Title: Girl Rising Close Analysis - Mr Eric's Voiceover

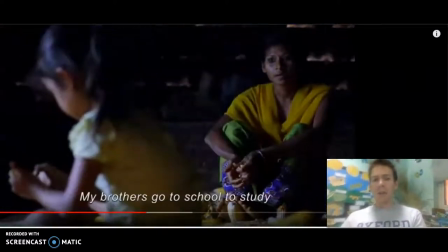The director has now chosen a new location, a new set, and has picked some music that is
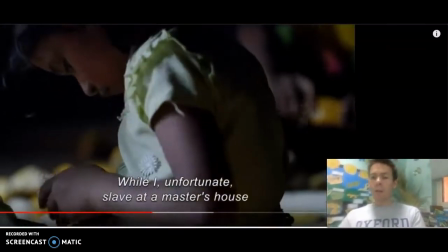allegedly composed by Suma as a young woman, as a young adult,
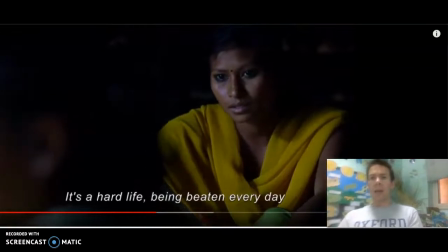that connects with her creative and internal mental life that she had as a child, and now as a young woman,
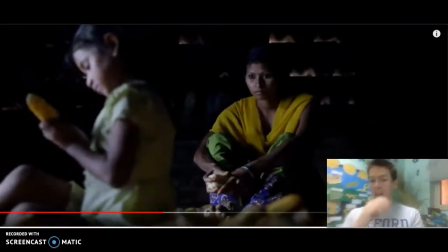having overcome the challenges of her childhood as a indentured servant, as a slave, essentially, in Nepal.
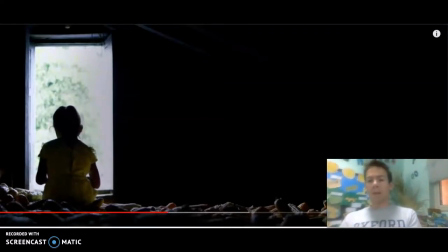We've got the directors filming both women, both actors together, the young adult and the child.
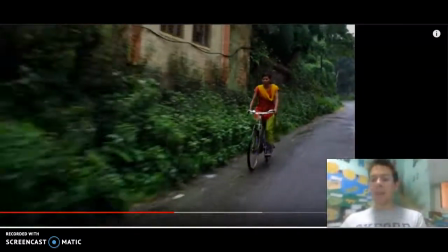And the film shifts, and the pacing and the speed of the frame goes away from those extreme close-ups to this
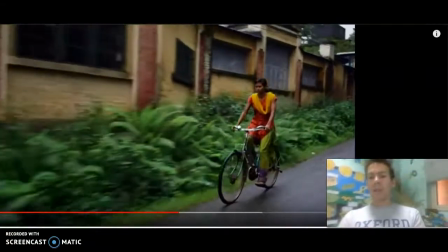fast-moving tracking shot through the city that this young woman lives in Nepal.
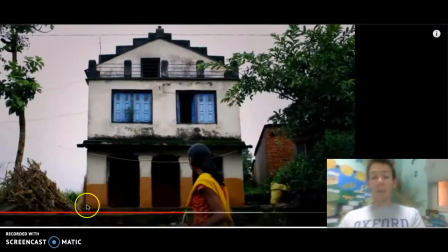it's continuing to tell her story of how education has taken over her life as a social worker was involved in her case.
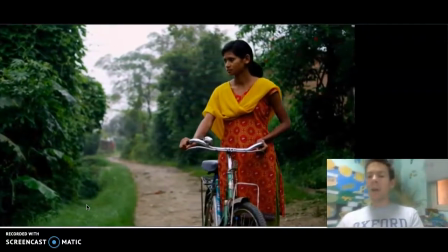And this is starting to continue this appeal to pathos, that we're starting to hear her life story, and the film director is doing that through that
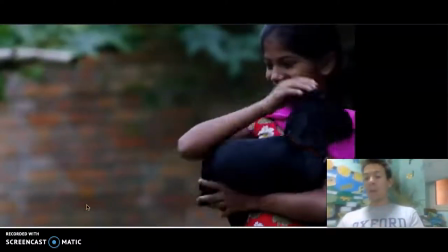non-linear, that jumping narrative from place to place and time to time.
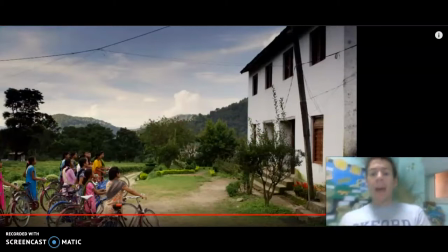All right, here's our final jump. And now, all of a sudden,
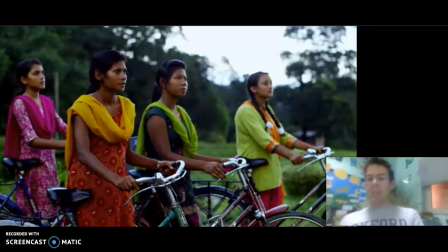the film director has moved away from having an extreme close-up on one young woman to having these group shots.
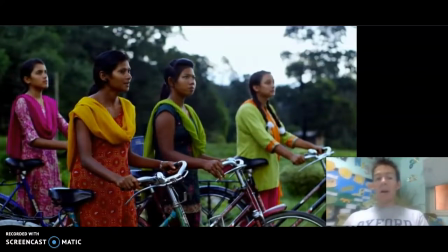Filmmakers will call them a two-shot or a four-shot,
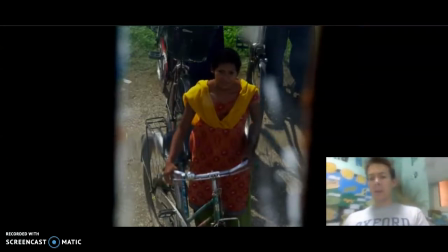and changing the camera angles to show that this young woman has a little bit more power and control
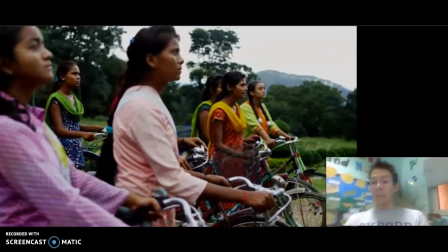over her life now that she's together with another group of young women who've received an education and are fighting back against this practice of
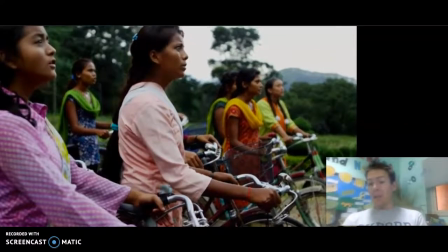servant child labor in Nepal.
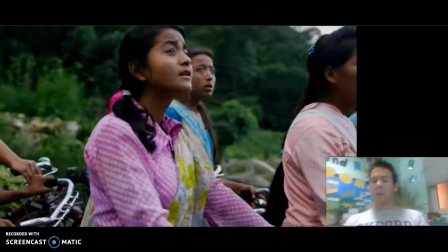The filmmaker is making continuity with the story by continuing the song as
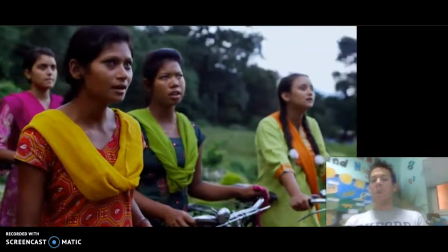a motif of the hope and the courage and the bravery that these young women have.
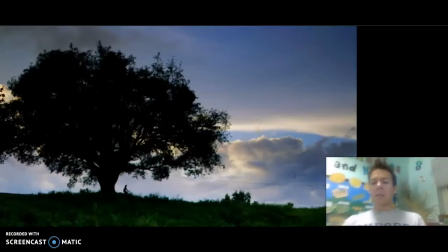The documentary maker then continues this real cinematic approach of having this long, wide shot of the landscape of Nepal with all the bicycles biking past in formation to show that these young women with education now are working
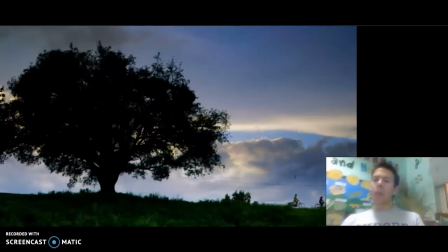together and are achieving great things of educating the people of Nepal about the downside of
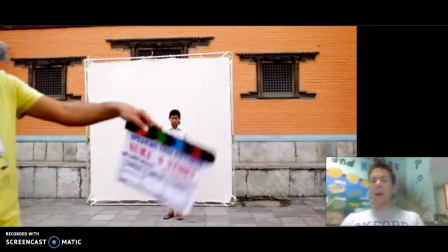slavery and child labor. This lets the filmmaker end the story of this young woman with this rather
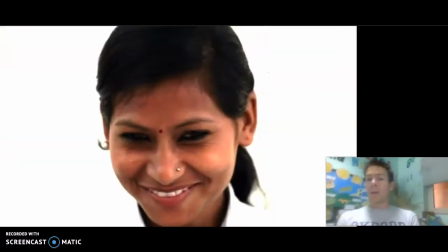poignant and touching moment where they're reminding the audience that this is a real woman.
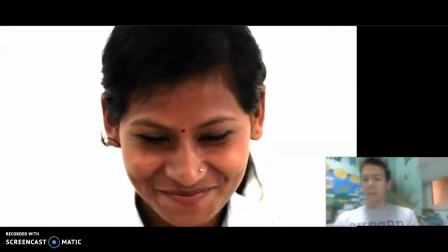It's not a movie, it's not a made-up story.
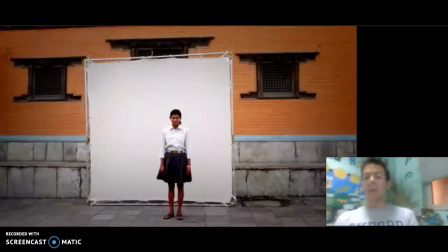We've got these lovely extreme close-ups coming back, but with the narrator from the start of the chapter taking over.
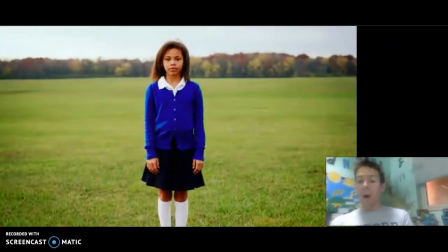We see the mise-en-scene, the props that are made to make the film more
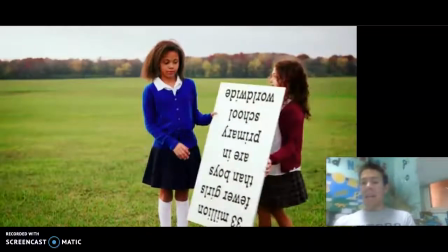cinematic, but also to keep that connection with a real human being, a real young woman from Nepal.
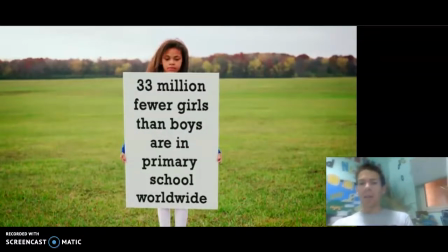Now we come back at the end of the chapter to our green fields, somewhere in some affluent Western country, good farmland, green spaces.
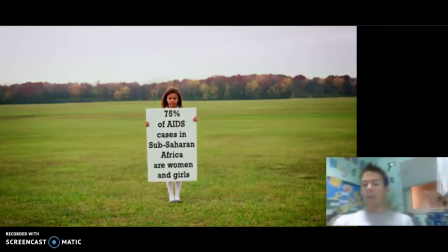And the director uses the props of these placards to continue to make that connection to the appeal
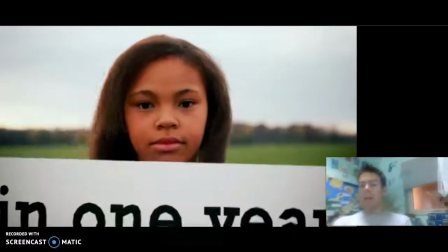to logos in the viewer.
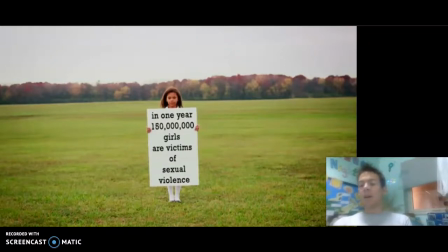The statistics of young women and the violence and the suffering and the lack of education opportunities.
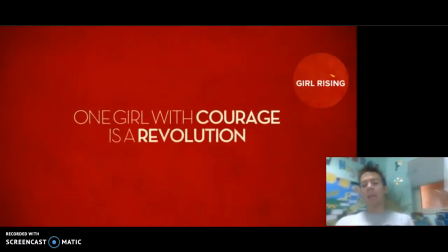That finishes the chapter, and it makes a connection with the film as a whole.
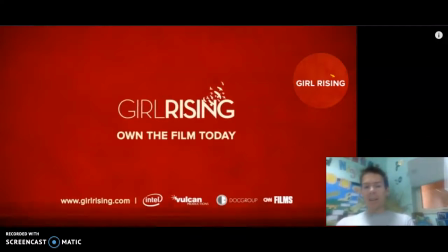So I hope this finally works and that I can get this video uploaded for you to watch.
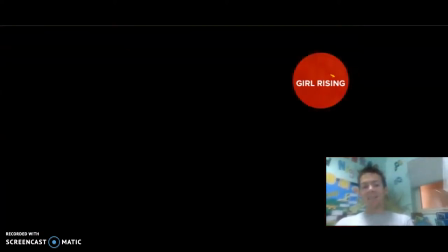And thank you for watching.